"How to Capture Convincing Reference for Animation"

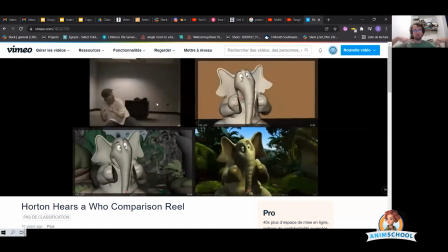He's wearing clothes that are, they show how his body's moving. he's not wearing like like big baggy dark clothes which are hard to see the positioning of your shoulder and your chest and your arms things are nice and clear his lighting is always nice and clear you can see his face things aren't
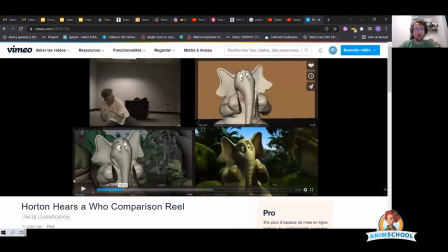in shadow too much when he has things where he needs a prop
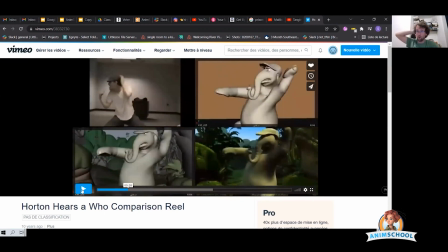he's making sure he has that so he does he knew he wanted to do this hat thing so he made sure he actually had
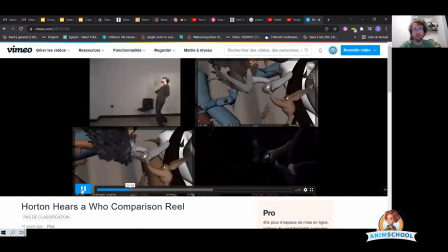a hat there to utilize you know even here he's making sure he's actually laying down and
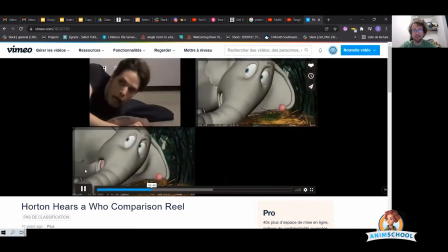he has something that he can interact with to get that feeling
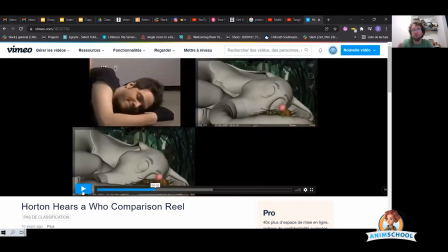and then as he moves into his blocking in his spline you can see that it's not exactly the same he's not copying it he's taking the the essence of his reference and applying it to his character in a believable way that
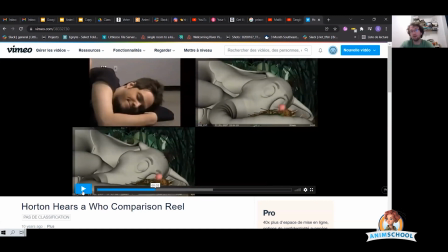is better he's thinking about how can i make this pose clear how can i get a better silhouette how can i get more weight out of my character basically going through all those principles of animation and saying how can i make it even better than what's in my reference because we don't want
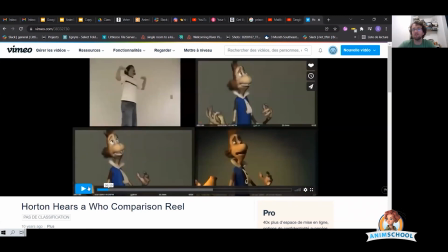to just copy it that's like if we're just copying reference then just make a live action movie Like just put a mocap suit on and just do that. You're not bringing anything to the table if you're just shooting, you're just copying your reference. You can see here on this one, he deemed that staying in that pose was better.
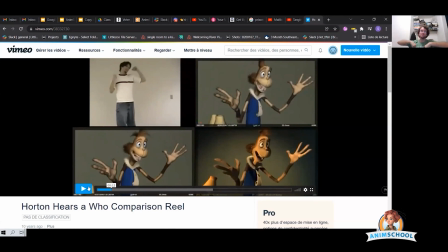So he stayed there. He didn't, in his reference, he goes, he shoots back. But my guess is he didn't feel that was a strong pose to end on and it didn't feel as clear. So he's like, no, no, no, I'm going to do something different here.
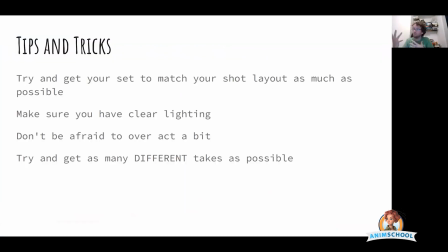I think it'll be better. like i was saying earlier as well don't be afraid to do some takes where you overact and also do some takes where you keep it more calm and chill some of the biggest things that he would always do is make sure you're doing different takes a lot of times we'll set up our camera play our audio and just do 50
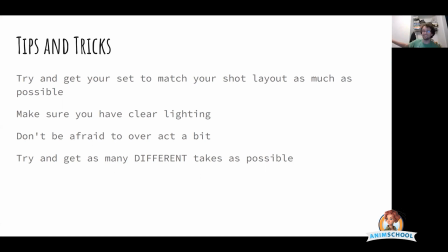takes and they end up being this pretty much the same with tiny little differences that's not what we're really shooting for so what he does and I didn't do this until he brought it up to me he'll do one take at a time so he'll set up his audio set up his camera hit play
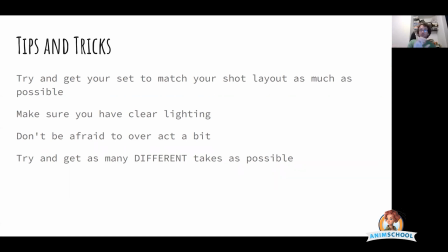do one take stop watch it look at it see okay I like what that is I don't like this maybe I should try something like that so he critiques each after each take he watches it sees what he's doing goes back and does another take so he's not just spending 30 minutes
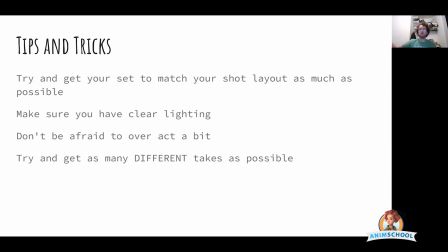doing a million takes all in a row doing the same thing over and over again he's doing it assessing giving himself notes on what to do different next time and shooting another take stopping watching that one again okay again
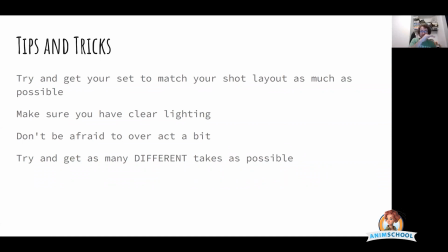and so he's actually making making progress which with each time he shoots his reference each pass of that audio he's actually progressing more to what he wants and not just doing 50 takes and going well i like take four he's actually
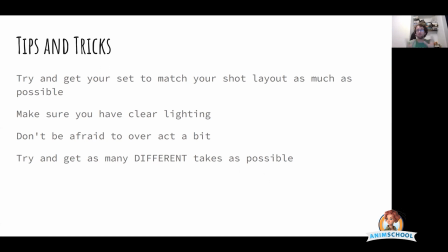analyzing critiquing and trying to progress it to where he's starting to envision the shot going and another thing to do is don't be afraid to do takes where you just give yourself a different task so we also had another
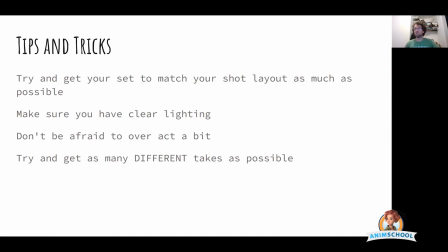her name was Jackie and she was really big on reference and her thing is forcing yourself to do different acting choices and so what she would have us have me do is she would just give me arbitrary things to focus on so sometimes maybe I was
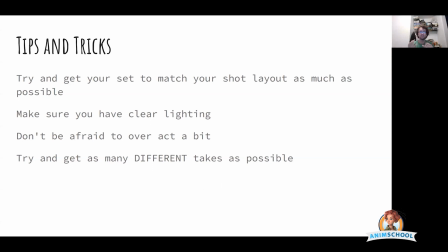doing a shot and I was doing a lot of these big head shakes and head movements and she's like okay let's do a take focus on not moving your head okay okay cool so I do the same take and this time I would try and say the same line of this with the same quality that I heard, but not move my head. And then it maybe made my hand start to do a lot more.